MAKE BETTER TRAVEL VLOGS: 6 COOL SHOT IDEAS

Travel vlogs can be lots of fun to watch, or they can be kind of boring.
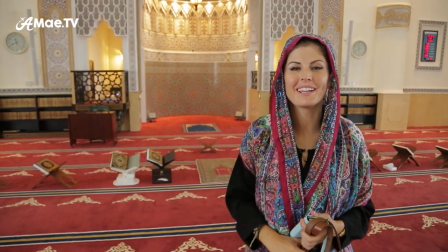[0:04]
The trick to making them fun is to regularly switch up the type of shots you are offering your viewer as you tell your story.
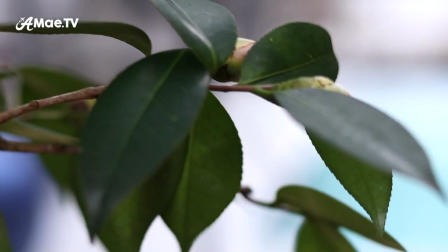[0:09]
Today I'm going to show you six very different and very cool types of shots you can add to your travel vlogs for some exciting visual variety. Hi friends and welcome back to AMA TV where I create travel videos and provide video production instructions so you can level up your travel vlogging skills.
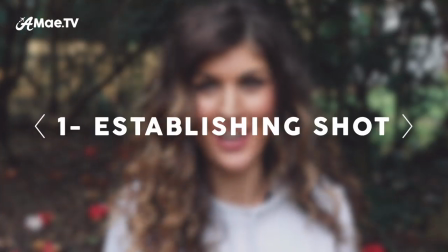[0:27]
Now, the first main shot that works great in any vlog is the establishing shot. This is usually at the beginning of a video or after a change in location.
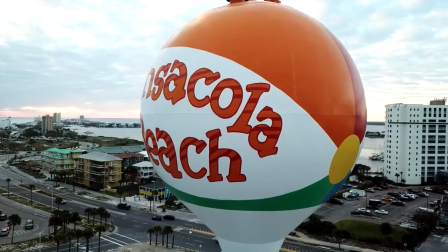[0:35]
Its purpose is to generally just establish a sense of place, although it could also establish the mood, the weather, or similar overarching details.
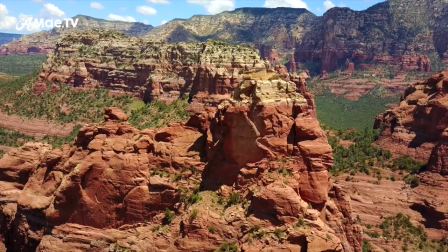[0:42]
Establishing shots are often created using a drone to really give you a bird's eye view of an area, like Sedona or Colorado, very different places. Another of my favorite establishing shots is the classic road footage. It's easy to capture, as long as you're not driving, and it can really generate excitement as you arrive at a place.
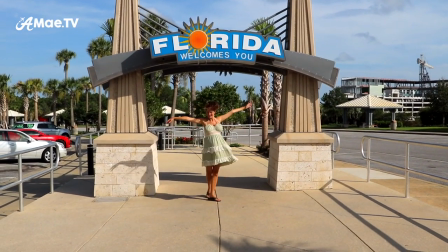[0:59]
You can also grab exteriors of buildings, shots of signs, entryways, or even written materials like tickets to really show exactly where you are and what you're doing.
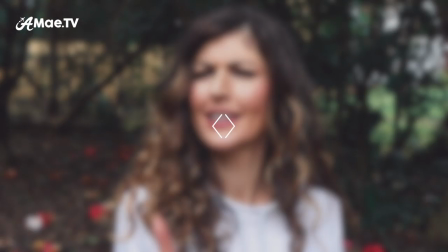[1:07]
While the establishing shot is a filmmaking classic, this classic vlogging shot you see right here is very much not.
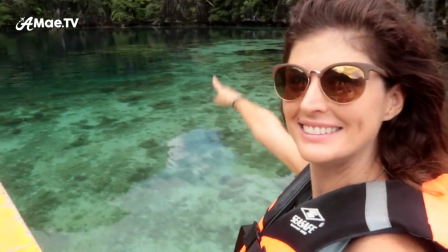[1:13]
However, it is the cornerstone of what makes a modern-day vlog, especially for YouTube. This type of shot should be balanced out with the other shots and mostly used to tell your story. Maybe you would talk about where you are, what you're doing, how you feel, and what you really want your viewers to know.
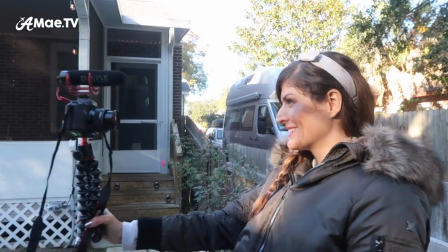[1:27]
If you'd like to see the current vlogging setup that I use for these shots, that is quite awesome and affordable for new vloggers, check out the video linked in the description.
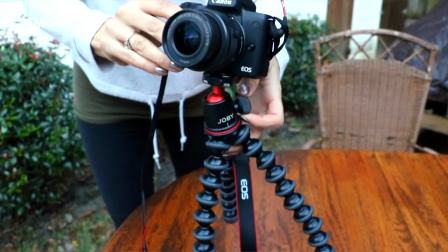[1:35]
I walk you through the camera, the vlogging mic, and the hand grip that is working out best for me. This is filming outdoors in Pensacola. There's like military aircraft flying around. It's probably my husband. The posed candid is definitely one of my favorites for travel vlogging.
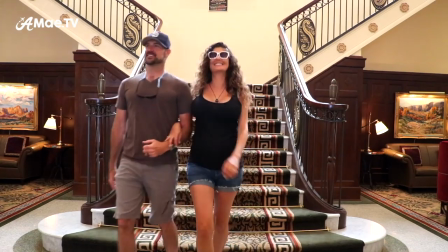[1:50]
It's maybe just you and your friends just kind of doing your thing while cameras are rolling.
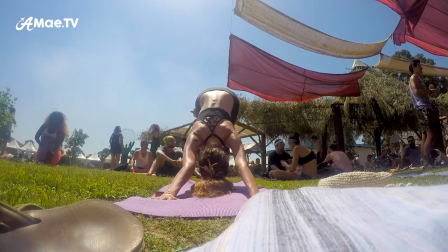[1:55]
Of course, it would be great to have a videographer follow you around to get these shots for you, but most of the time you'll have to find another way.
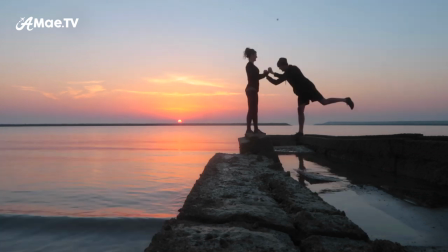[2:01]
So one great way is to simply set up a tripod and let the camera roll. But in case you're not toting an actual tripod, you can also use a Gorilla Grip like this to attach to a variety of places. I'm also a big fan of this clamp grip as it gives you some additional options for attaching to things. It is super strong and sturdy.
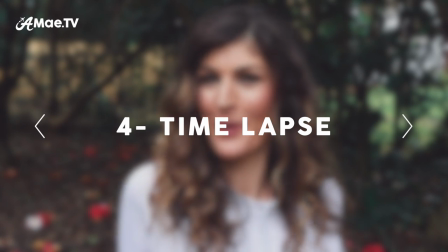[2:22]
Now, timelapses can be used to create the posed candid or for the establishing shot. Some of the newer Canon cameras have built-in timelapse mode, which is super simple to use, and GoPro cameras classically have this as well.
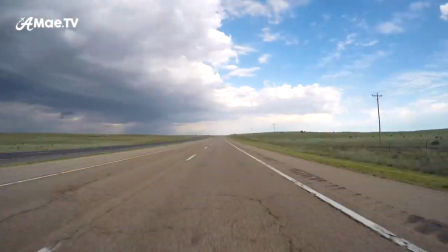[2:33]
Otherwise on Sony cameras I believe you have to set up what is called interval shooting. You can shoot a timelapse of road footage for even more effective movement,
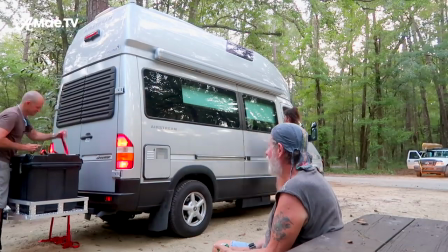[2:40]
or when used with the posed candid style it will really show a lot of action and even progress in doing something.
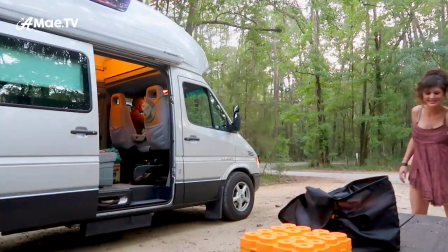[2:46]
Setting something up is kind of a classic way to use this shot.
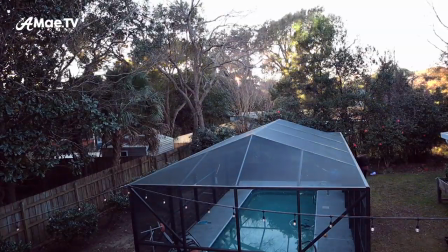[2:49]
Perhaps the most popular thing of all time to time-lapse is the movement of weather because nature is such a beautiful thing And it is so subtle until you suddenly see it fast Another shot that I think is super fun to use in travel vlogs is what I call the selfie twirl So
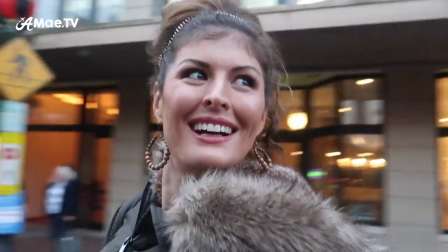[3:03]
it's gonna be a shot that's just sweeping as you're kind of just like taking in an area It works really well if you've got some interesting things either overhead or below The way I film it is with a monopod what I used to call my super sturdy selfie stick But what makes it different from a regular iPhone selfie stick is it's got these tripod style clamps So it's super sturdy. It can hold a DSLR or it works great with like the Canon G7x or GoPro I'm trying it for the first time
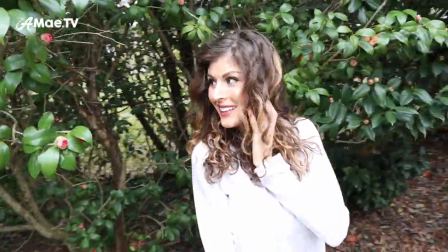[3:32]
right here with my Canon M50 and it's kind of cool because I can see the viewfinder And I like that. Lately, I've become a huge fan of close-up and macro style shots I think it's great to first get a wider shot of a place and then come in
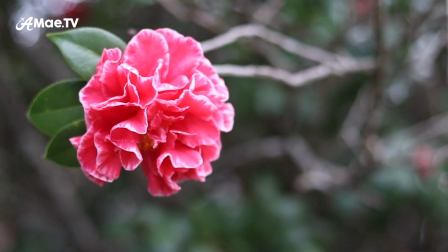[3:45]
to show some of the smaller details It'll give your viewers a deeper overall experience along with that nice visual variety so they can actually feel like they're in a place Rather than just looking at it from afar think about it when you're in a place experiencing something you're not just Looking like this sometimes you're looking like this.